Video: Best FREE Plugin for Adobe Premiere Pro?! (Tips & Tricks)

Now, as I said, we're gonna add some of these to our video, and let's see how much it already improves our video.
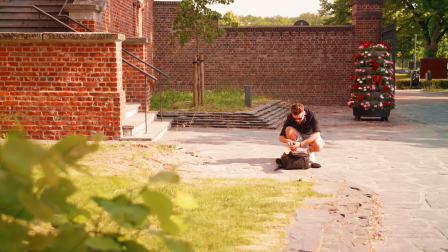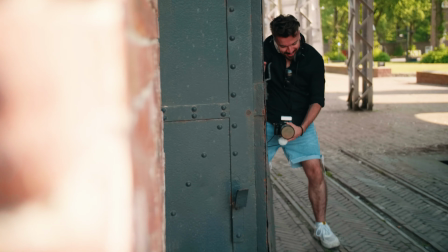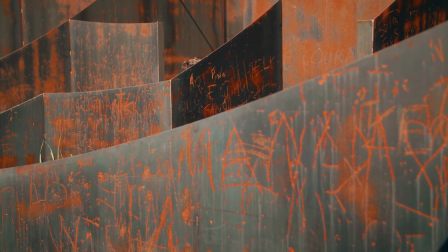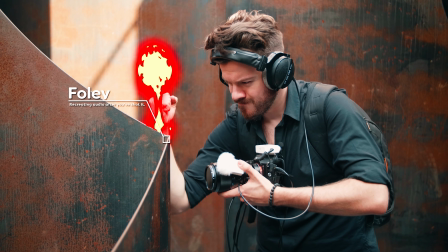Okay guys, of course I showed you a whole bunch of those transitions from this plugin, but I also have some tips for when you're using them in your edit. Now my first tip is to make sure to look at your type of shots in your edit and base the transitions on those shots.
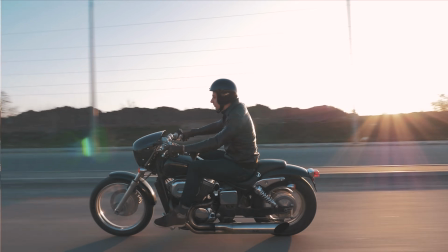(5:07)
If for example there's a movement happening to the left, then don't place a right pan transition on there, it just doesn't make any sense.
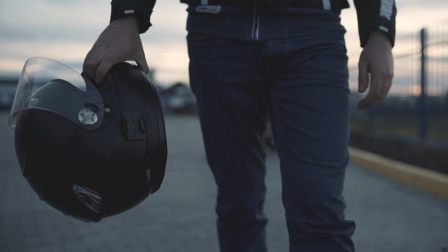(5:14)
Now next tip, don't overdo the transitions. It's totally not necessary to place a transition after every shot.
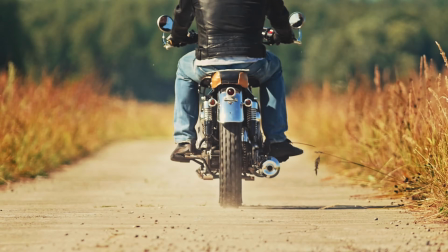(5:21)
Use them to create more tension or more dynamism on specific parts of your edit. Next up is keeping a specific style of transitions. Stick to one or maybe two types of transitions, and for example, don't use glitch transitions on wedding videos. It just really doesn't fit the theme. Also, if you're using those flash effects elements, then don't just use one.
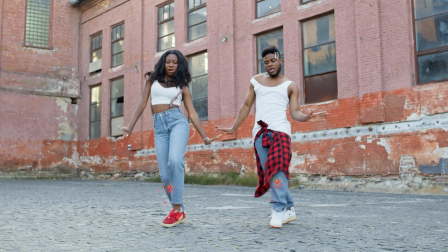(5:41)
Keep on using them throughout the video to keep it a stylistic choice. I would also recommend to add transitions as the final phase of your video.
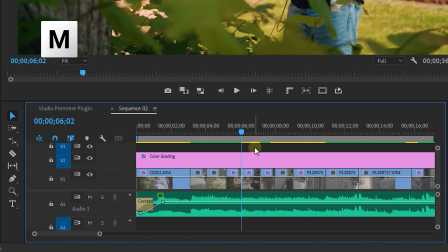(5:49)
First, create the entire edit, and you can always add markers in Premiere and add a comment for which type of transition you would like to add there.
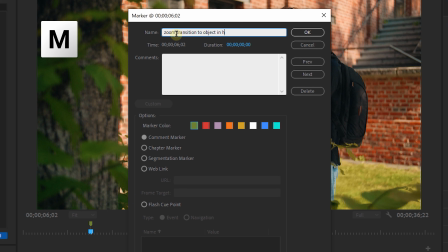(5:56)
Now, once your client has given an approval for the edit, you can start adding those transitions to spice it up even more. And a final tip, it's always nice to work with transitions that you've downloaded or bought from the internet, but try and experiment with effects to create your own. Or try and recreate existing ones so that you learn how they actually are made and you can completely understand the possibilities of that transition. That way, you have full control. Now guys, if you want to spice up your edits with a nice preset application that isn't expensive at all, then I highly recommend this Premiere Studio plugin. It's less than $8 per month and you get a huge amount of presets for it. So check out the link in the description down below. I'll see you guys next week for a new tutorial, and as always, stay creative.